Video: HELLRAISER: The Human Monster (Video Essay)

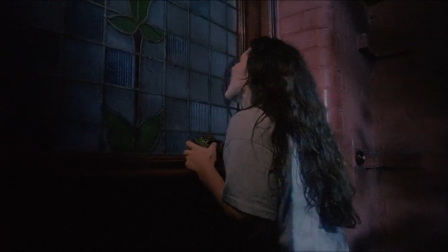Kirstie is at first attempting to save her father from Julia's adulterous nature, but then winds up trying to save her father's life,
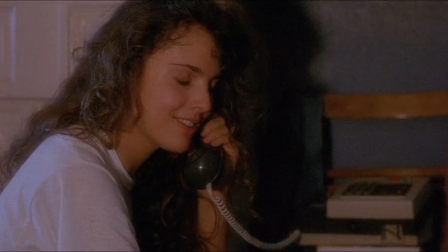both of which threaten her concept of normality.
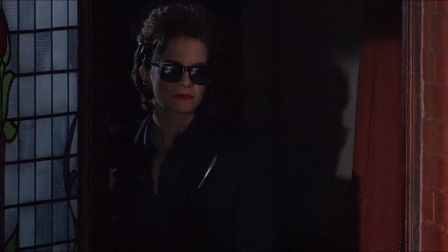We see Julia's transformation from unfaithful wife to murderer, both literally and through the eyes of Kirstie.
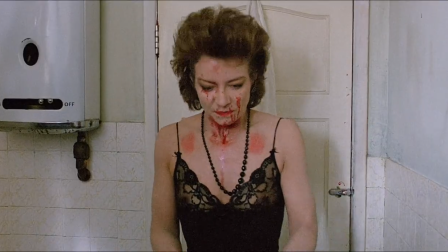In a sense, Julia becomes the real monster of the film,
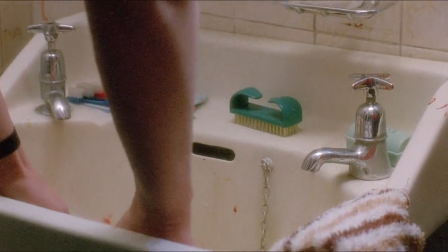and it was rare for a slasher film to make its human characters as inhuman and immoral as its physical monsters.
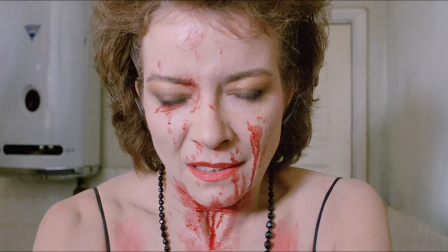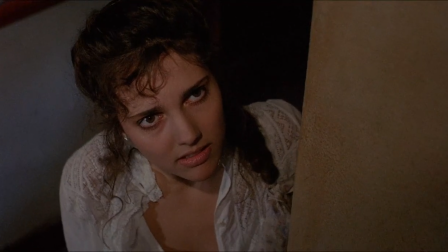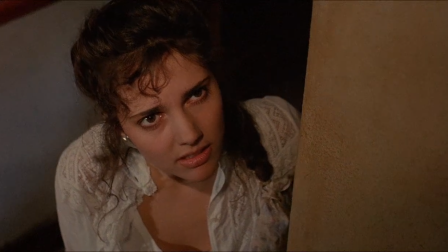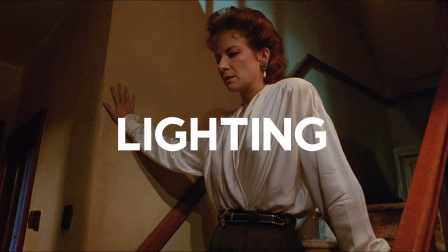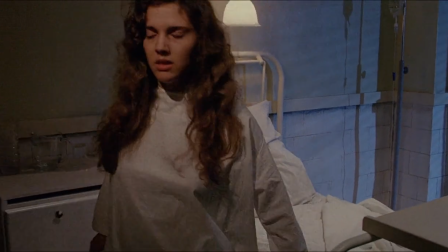Throughout Hellraiser, Clive Barker and cinematographer Robin Vidion use lighting to represent a character's morals.
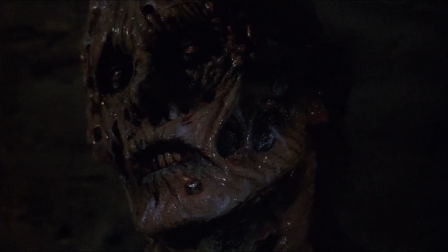This can be as simple as less light says they're a worse person, and more light says they have good intentions.
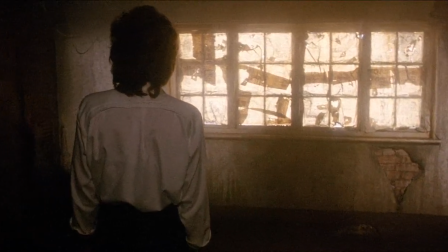You can see it early on in the film, where the house is bright and smoothly lit, even in the attic which turns into the darkest epicentre of the house.
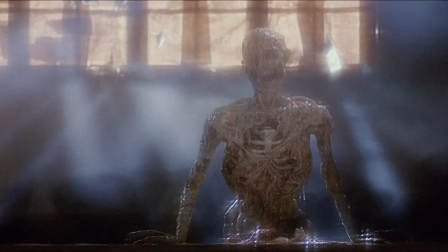Once Frank starts to return, the lighting tells a very different story.
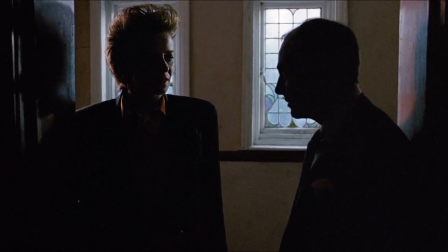The home is brought into darkness almost entirely, especially locations that were well-lit during the day before, that have now lost that even glow.
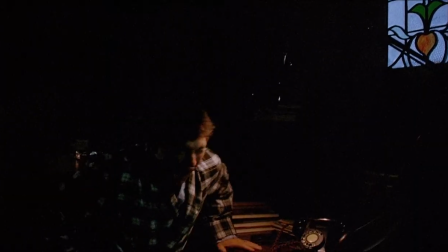A perfect example of light-telling morals is in this sequence, where the four main human characters are shown in quick succession.
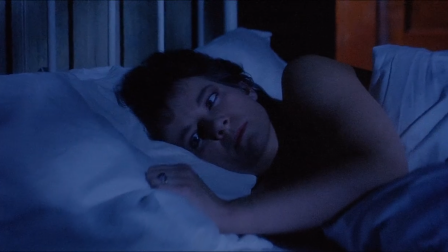Frank is barely visible, whilst Julia has been brought into the shadows, signalling her gradual moral descent.
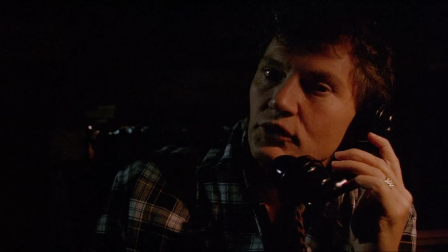Larry is lit, but still kept in the dark,
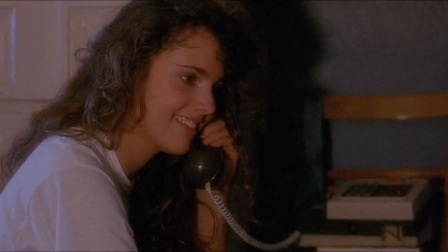both literally and in regards to Julia's activities. while Kirstie sits in an even light, despite it being the middle of the night.
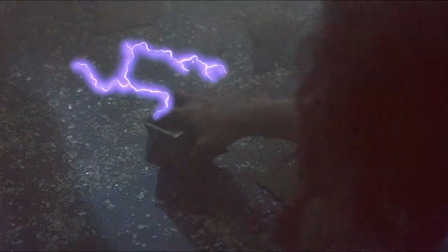Another interesting aspect to this idea is when it comes to the Cenobites.
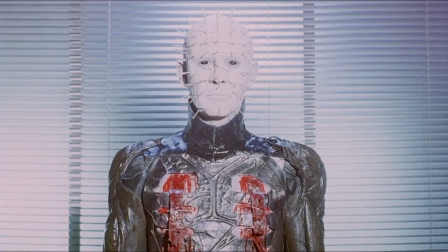When Pinhead is first revealed to Kirstie, he has basked in a glow of light, but as Doug Bradley begins to speak,
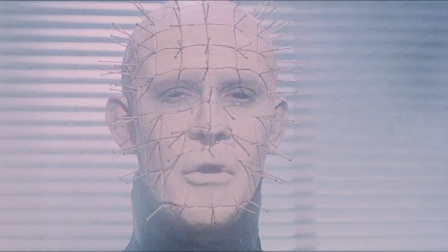the light gently rolls on and off him, reinforcing the Cenobites' combination of extremes.
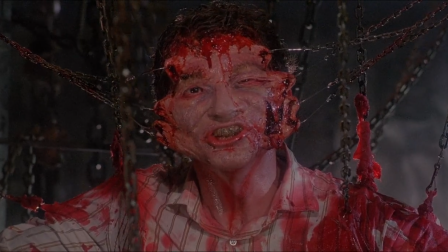By the end of the film, when Frank is back in hell,
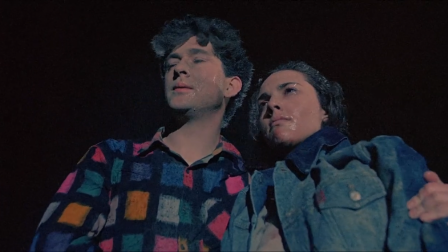Julia is dead and all the evil is vanquished, the house literally glows from the inside, showing us that balance has been restored to the setting,
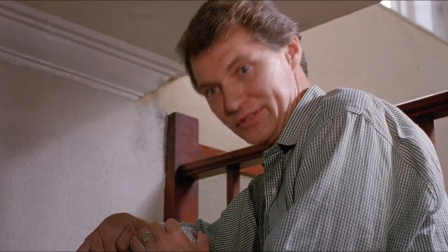as it was at the start when the family moved in.
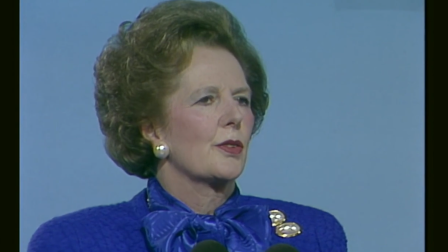Children who need to be taught to respect traditional moral values are being taught that they have an inalienable right to be gay.
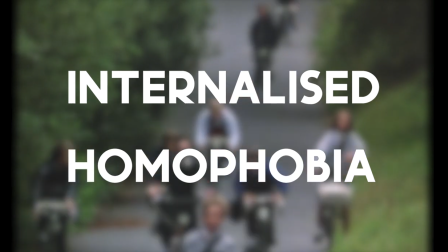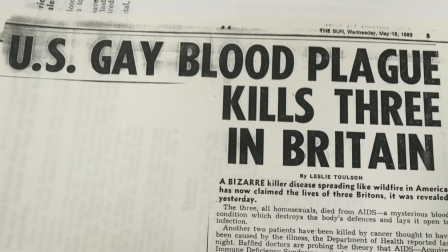When Clive Barker was both writing and filming Hellraiser,
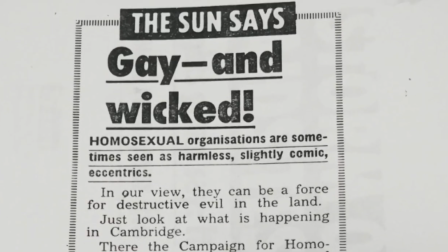Margaret Thatcher's government passed the controversial Section 28 Amendment, which placed severe censorship on LGBT education and culture in Britain.
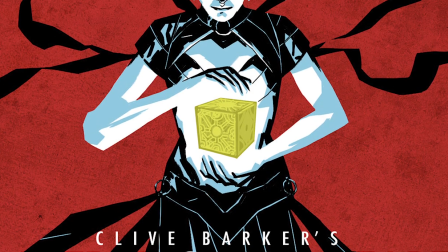I believe that Clive was perhaps influenced by this law, this push for self-oppression, and it seeded its way into the writing of The Hellbound Heart, and subsequently Hellraiser.
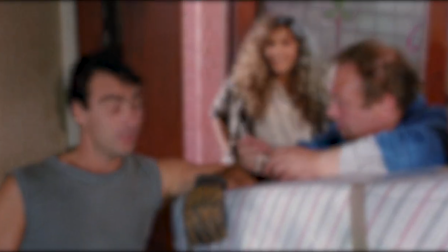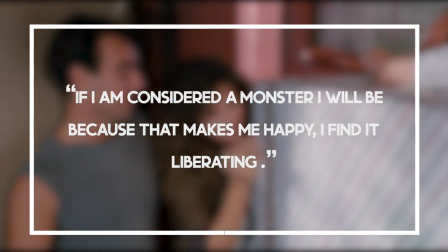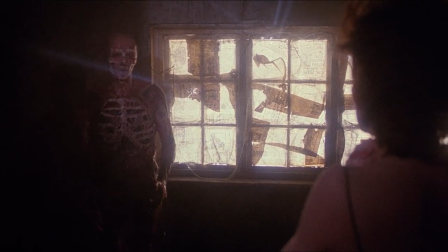While the character in question, Frank, is by no means a positive LGBT figure,
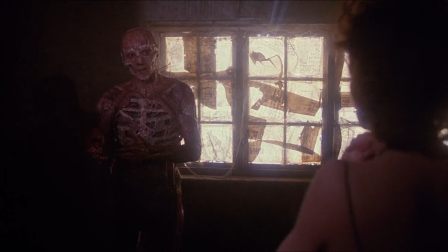to ignore the glaring complexity of his character would be a disservice to the tones and themes that Hellraiser tackles.
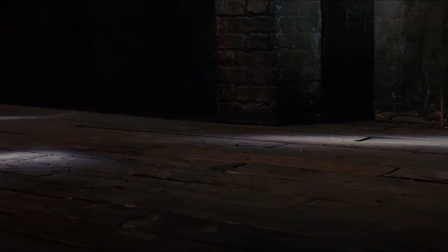In an interview with The Advocate, Barker stated that despite his frequent inclusion of gay and lesbian characters in his books,
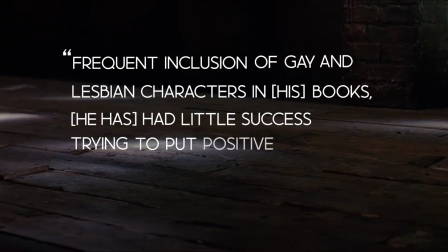he's had little success trying to put positive gay characters into the world of horror films.
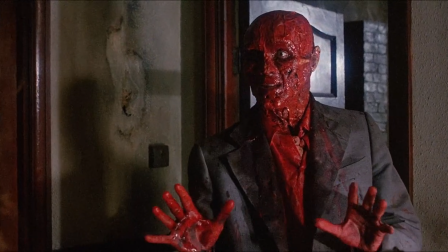When you break down the character of Frank, you can find plenty of interpretations of that notion of a man who is struggling with his sexuality.
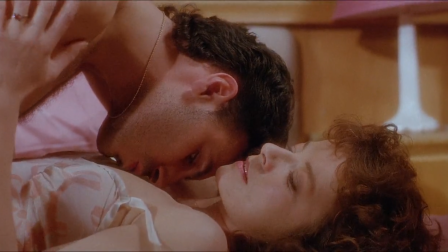Frank, desperate to feel true pleasure through sexual gratification, ends up in possession of the lament configuration and solves it,
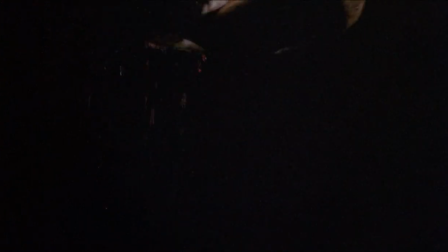allowing him to enter the world of the Cenobites, and in doing so, it could be interpreted that he makes a self-discovery of who he is.
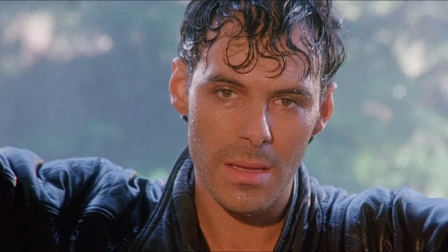From here, Frank's journey is one of frequent self-doubt.